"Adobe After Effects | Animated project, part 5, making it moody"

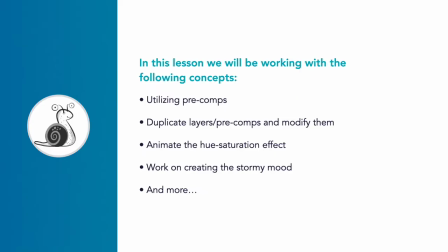What we have now with our animation is we have our snail coming onto the stage and we have some clouds appearing and getting dark and ominous.
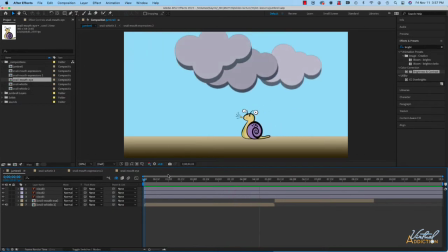And obviously the snail is not looking so happy about this.
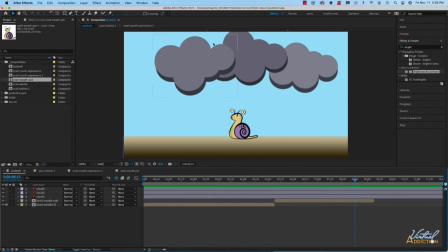We're going to be creating some rain and lightning, but before we do that, let's really fill the upper portion of the sky with clouds. The easiest way for me to do this is to turn our animation that contains the 3 clouds into a pre-comp.
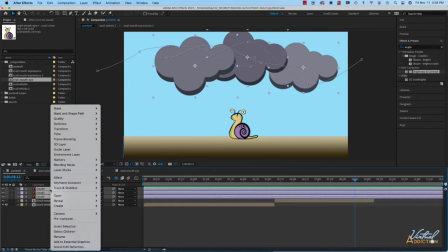So I'm going to select those 3 layers, I'll right click, and we're going to choose pre-compose.
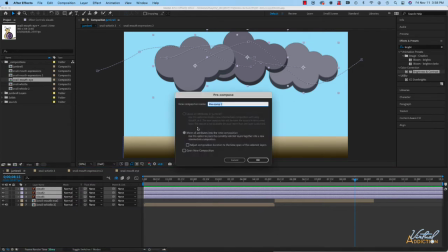This will create a new cloud comp, so we'll just call this cloud pre-comp. And I'm just going to click OK using the default settings. And now you can see we have 1 layer.
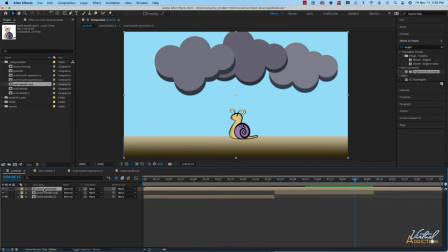And now I can go about duplicating that layer.
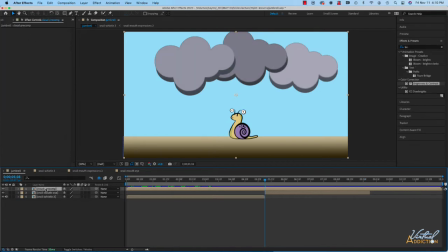In order to create a duplicate of our pre-comp, I'm just going to select this layer and I'll use Command or Control D, which creates a copy. I'll go ahead and I'll click S to open scaling. We're going to scale the duplicated copy down a little bit.
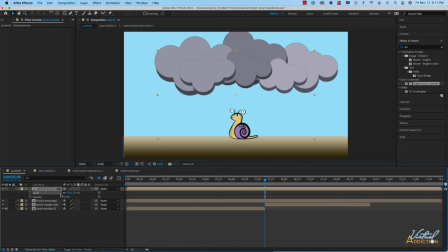I'm going to add a little bit of opacity by using Shift T to open up my opacity settings, and we'll give this new version of the comp a little tiny bit of opacity, and then I'm just going to offset this and set it over here along the left hand edge.
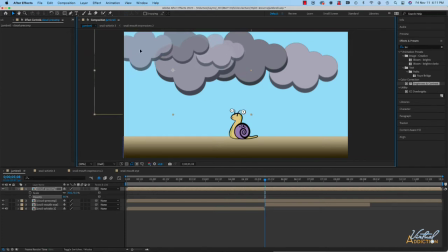This will kind of just create a nice sort of layering effect. I'm going to duplicate this particular layer as well, so once again Command or Control D, that creates a copy. We'll grab this new duplicated copy and bring it over here. And let's just adjust the scaling a little bit.
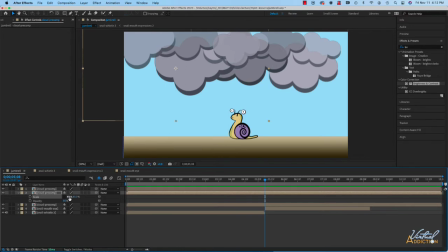Maybe we'll unlink the scaling. And I'm just going to flip my clouds so that they're in the reverse order. We'll use -83 on the X value just to flip these the opposite way, just to make them look a little bit different.
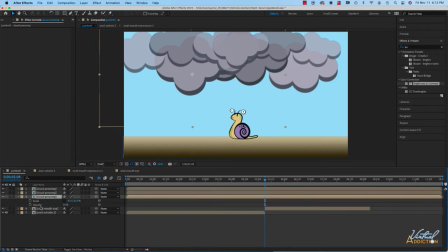I'm going to put this layer underneath our original layer. We kind of get something that looks a little bit like this. And this just allows us to create a little bit more visual interest and also fill the sky with some more clouds. We're going to want these clouds to come onto the screen fairly quickly, our new copies anyway.
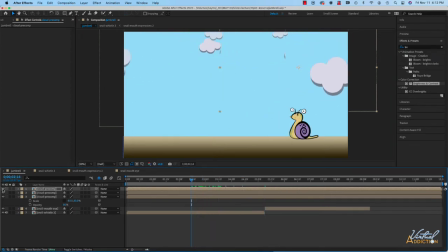We're just going to have them scale on. So let's just hide our new cloud layers.
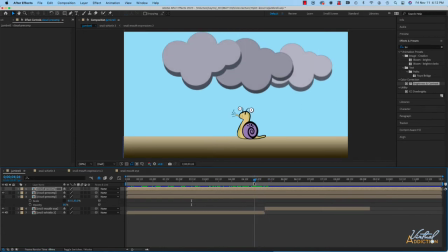I'm going to see where the animation ends, where the clouds kind of turn dark. And as they're turning dark, we'll have the other clouds start to come on screen. I'm going to go ahead and I'm going to trim both of the new layers, and let's just call these layers clouds 2,
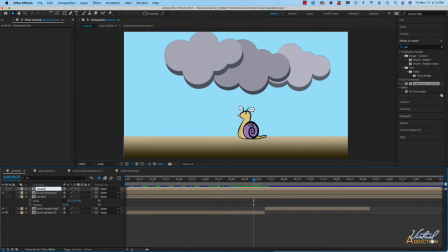and we'll call this one on the top clouds 3, just to make it a little bit easier so that we know what's going on. We'll go ahead and we'll open up our scaling. We already have that on. I'm going to turn on keyframing to set a keyframe.
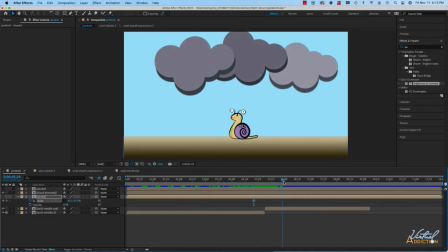I'll move out in time, and when our clouds are pretty dark, our original clouds, I'm going to go ahead and I'm going to set another keyframe.
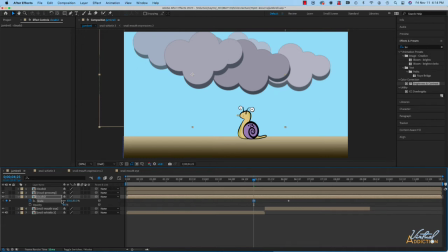Let's come back to the first keyframe and we'll just go ahead and set our scaling down so that these are pretty small.
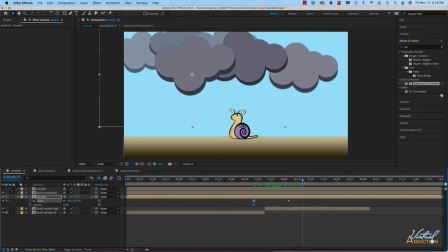And then real quickly, the clouds will just kind of explode out like that.
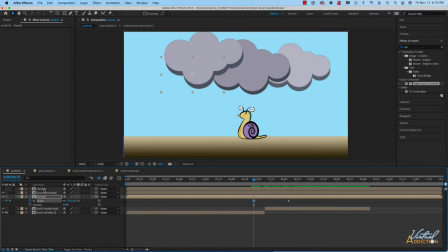I like that. I'm going to do the same sort of thing on clouds 3. So let's open up clouds 3. We'll go ahead and hit S to pop open scaling, and we're going to set keyframing. At this point, I'm going to hit K to make a keyframe at the exact same point.
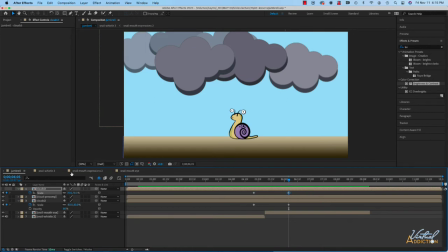I'll click the diamond because this is our final scaling for this layer, and let's turn on the eyeball so we can actually see the layer. Then I'll hit J to go back to the original keyframe,
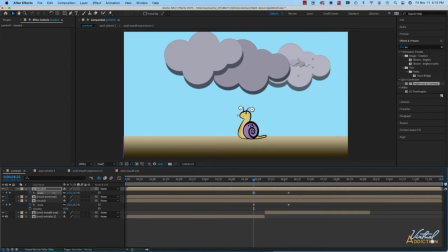and we'll just scale these guys way down so that they just kind of are going to appear from just about nothing. If we go ahead and play this section,
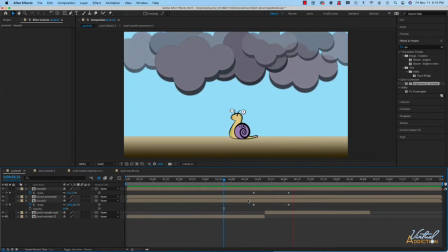you will see that if we play this, you'll see how the sky fills with the clouds. So that's going to look good. We're going to get a bunch of clouds.
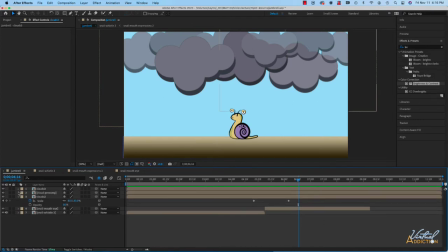I also am going to want to change the background color a little bit right here.
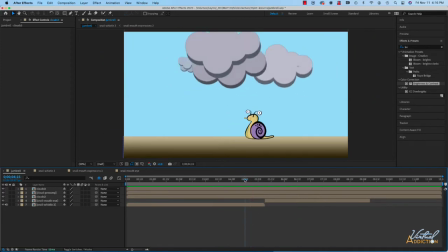Let's go back to the beginning. And actually, these new clouds that we have, clouds 2 and 3, we don't even want them to be on the screen until they show up. So I'm just going to trim both of their endpoints to right when their first keyframe is.
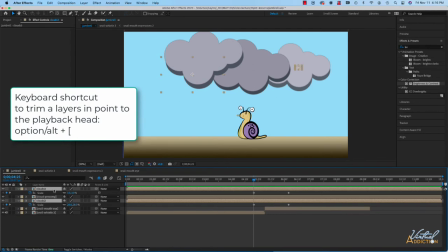So I'll put my playback head at the first keyframe, and then we can use our keyboard shortcut of Option left bracket to trim these,
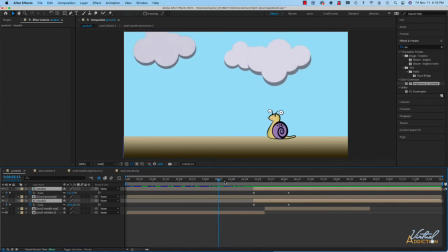and that way they're not even going to be part of our composition until
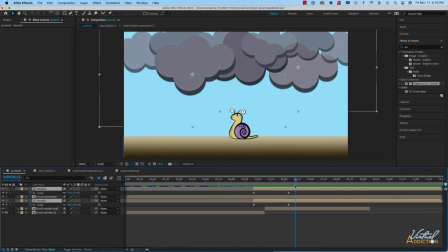we're ready to kind of like show them and have them appear on the screen.
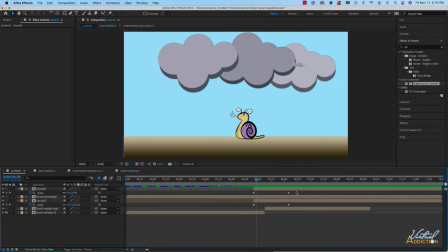And let's just add a little bit of easing for both of these items as well. I'll right click and I'll use my keyboard shortcut of F9, and that will just create a little bit of a smoother sort of animation right there, which I like.
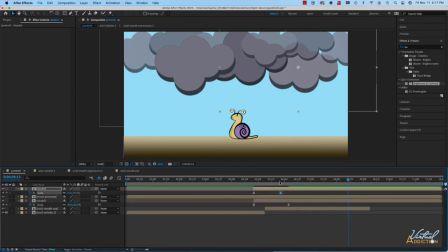And maybe we'll just offset one of these so that the scaling's not occurring at the exact same instant. In addition to this, let's animate our background. Let's make the background change colors.
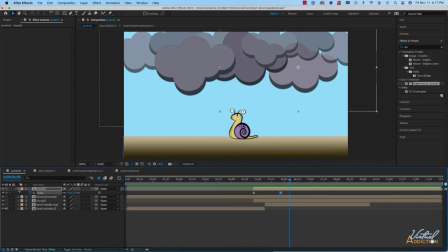That is a layer that we already have. Remember that in an earlier exercise, we had shied some of our layers. So I'm going to click on my shy switch to turn on all of the layers.
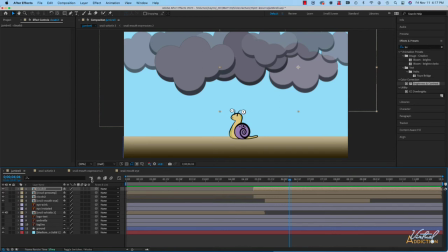I'll unshy the medium solid, and then we'll reshy everything else that we're not working on right now.
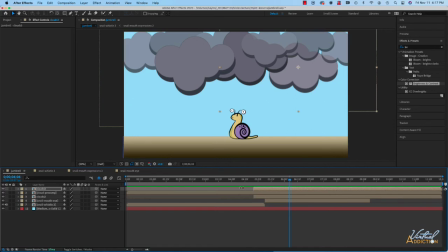And because this is a solid, we can create animation and change the color of this.
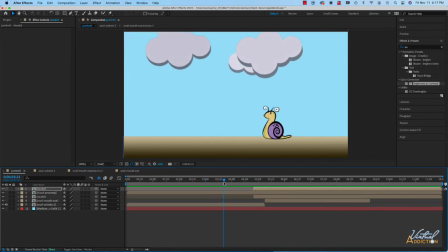So we're going to want to create a little bit of a tween on this element and have it change color. Now, if we open up this layer, you will see that we just have regular transform properties. If we want to change color of something, we're going to need to use one of our effects.
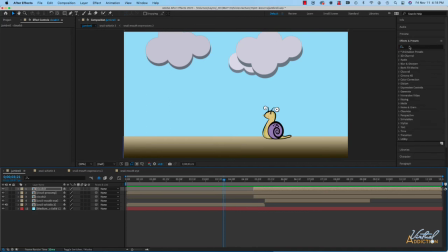I'm going to go into my effect pane. Let's search for hue-saturation, and we do have a hue-saturation color correction. I'm going to drag this to my solid, and that's going to open up our hue-saturation.
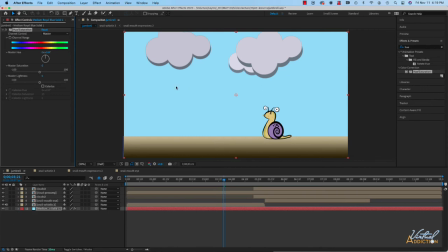I want to create a keyframe because I want the light blue to be light blue until right about now. We'll go ahead and we'll keyframe this out, and we can use the effect panel to set keyframes, or we can always go into the effect and set our keyframes here too.
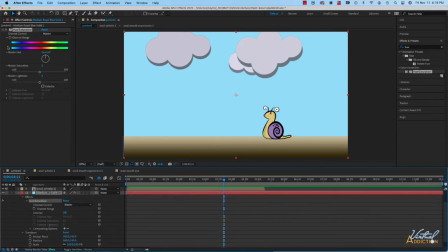So whatever feels most comfortable to you. I'm going to go ahead and turn on keyframing for color range.
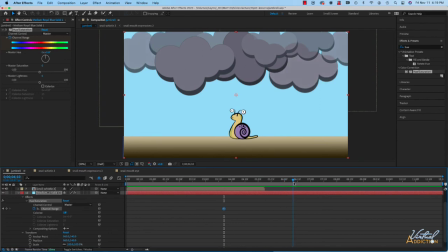We'll scrub out in time, and when all of our clouds are present, this is where we want it to kind of change colors. I'm not going to change the hue, but I am going to change the master lightness.
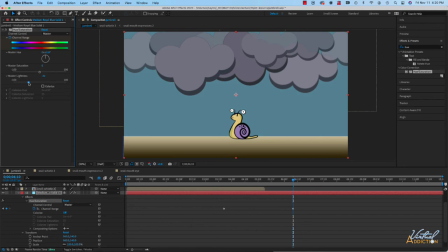So I can bring the lightness down, and that will create a darker kind of version of our composition. I'll just reduce that down.
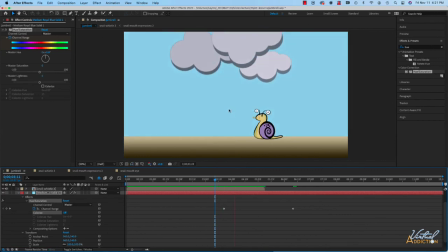And now if we play this section of the animation, it's like a nice sunny day, and then the clouds come in and it starts to get darker.
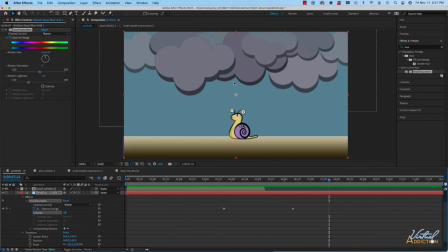So that's kind of the vibe that we want to get. And this is starting to make this look a little bit stormier. What we're going to work on next is we'll add in some storm sounds, and then we can start to create our animation with some rain and whatnot.